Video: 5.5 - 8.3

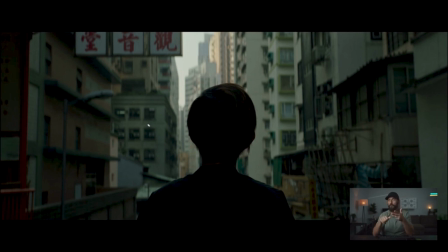37:00 Number one, we didn't have the time, we didn't have the crew, we didn't have the budget. Okay, so how can we still ensure that it's not all filly and there's still some shape and there's still some mood to it? I mean, it's a bright, sunny day in Hong Kong. How are we able to create this mood?
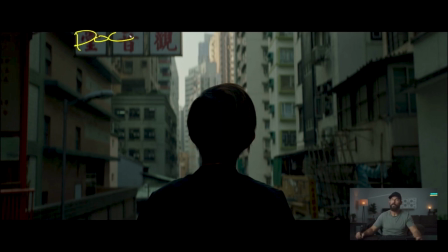37:15 Well, we identify the point of control. And the point of control is the sky here, right? The sky. And on a sliding scale, we can place this sky, if this is, let's say that this is middle gray here, and this is our scale of exposure, we can place it here, or we can place it here,
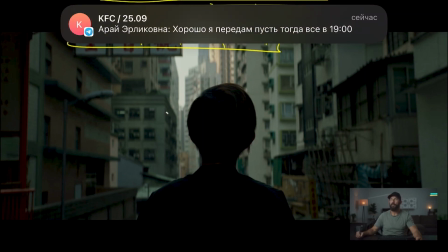37:33 or we can place it here. And then that will affect all of our other decisions for lighting, right? If we place it all the way up here, and we put in a whole bunch of neg, well, then you're gonna have this giant, if this is a histogram, right?
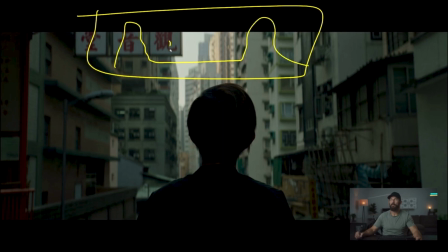37:45 You're gonna have this giant contrasty image with this big gap in the middle, because we're gonna have a really hot sun, and then we're really hot sky, and then we're gonna have a really dark area where we're putting all this neg around the camera.
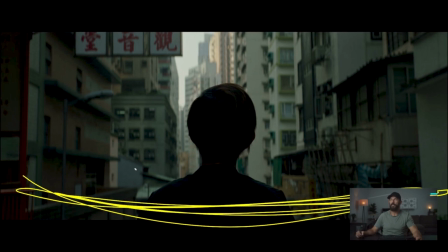37:56 So I will say the only lighting that we're doing for this entire shot, or this scene in general, is we just put a whole bunch of neg behind the camera. I think it was two 12 by 12s that we've just put right behind, sorry, the talent, not the camera.
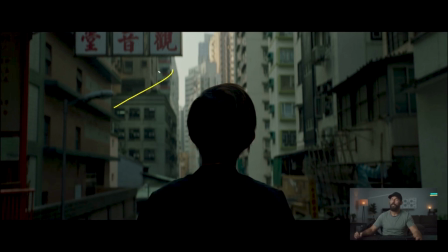38:09 Well, behind the camera as well. But all of the exposure, now we wanted to be wide open for this. This is shot on master anamorphics. Knowing that, we want the sky to be really far down, because that is the look that we are going for.
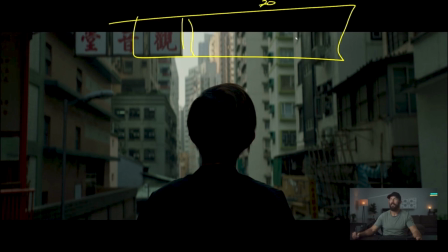38:25 So instead of putting the sky, let's say this is 70 IRE, right here, we're gonna put it at 50. Now that makes it seem really, really dark, but there's no way that we could set this, let's say at normal exposure in here, right?
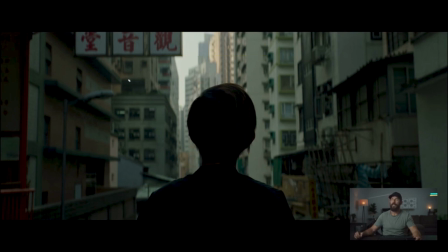38:41 Normal exposure for the photographer, and have the sky this low, right? It's just not possible. We don't have the tools to manipulate the levels inside of the scene to do that. So what do? We say, okay, we know we can't control the sky in the monitor, right?
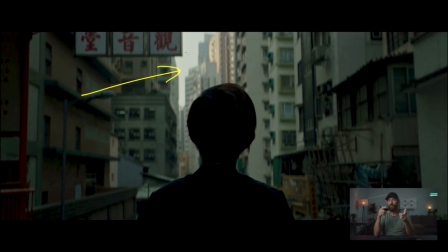38:57 Or you could do this with, if you're using a light meter, you could just spot meter the sky. You spot meter the sky, or you just look on the monitor, and you are, to do this the quickest, you're just taking the aperture, and you're going, okay, if we are wide open, and this is way too bright wide open,
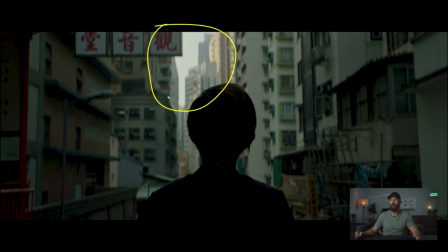39:13 right? This is gonna be completely blown out wide open. And this is before you put in ND. You go with whatever ISO you're going for with the project. You go whatever shutter speed, whatever frame rate you're going with the project. Then you just open up the lens to wide open, and then you just close it down until you're happy with the level of the sky.
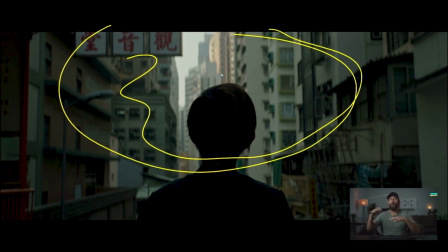39:33 You don't care about anything else. We don't care about anything else in the image. It's just the point of control. because whatever we can't control, whatever the point of control is, that, by definition, requires the most amount of work to overcome if we want it a different way. So we're going to set it exactly how we want it. So we set this exactly how we want it.
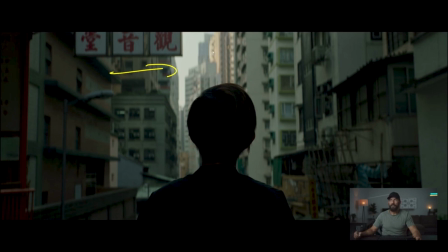39:52 Let's say, I don't know, let's say this is, we want it at 8s. So if we are spot metering this, we're going to say that this reads like 11, so we're going to put it at an 8. So now we know if we're going to be wide open,
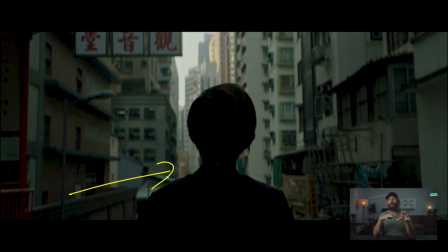40:09 we know the exact amount of ND that we're going to have to put in to bring this down with the levels that we are working with here. And then now it's about, okay, we have set our box. We've set our box based on the point of control. And what you will find is if you want the sky this dark, what's going to happen?
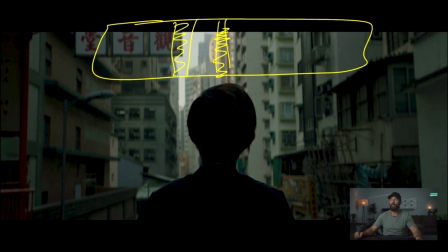40:28 Let's just imagine this is the sky now, right? This is middle gray, right? What's going to happen is everything else is going to be really dark in the frame. Okay, it's going to be really, really dark because the sky, the ratio to everything else is the exact opposite in real life, right? This would be the hottest thing in the frame.
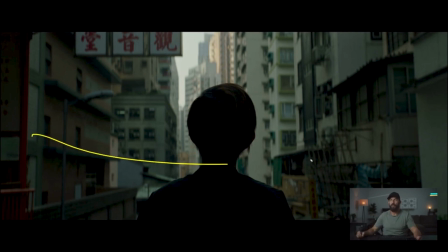40:48 So then we need to do other things locally to help solve this, depending on the look that you're going for. For our purposes here, it worked out well because we want it to be darker in the foreground. So we want to bring even more neg in here to suck up even more light.
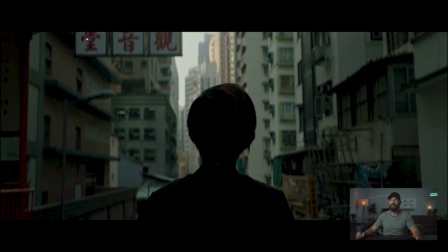41:03 There's so much, because it's a sunny day in Hong Kong, you can imagine. The sun is over here, right?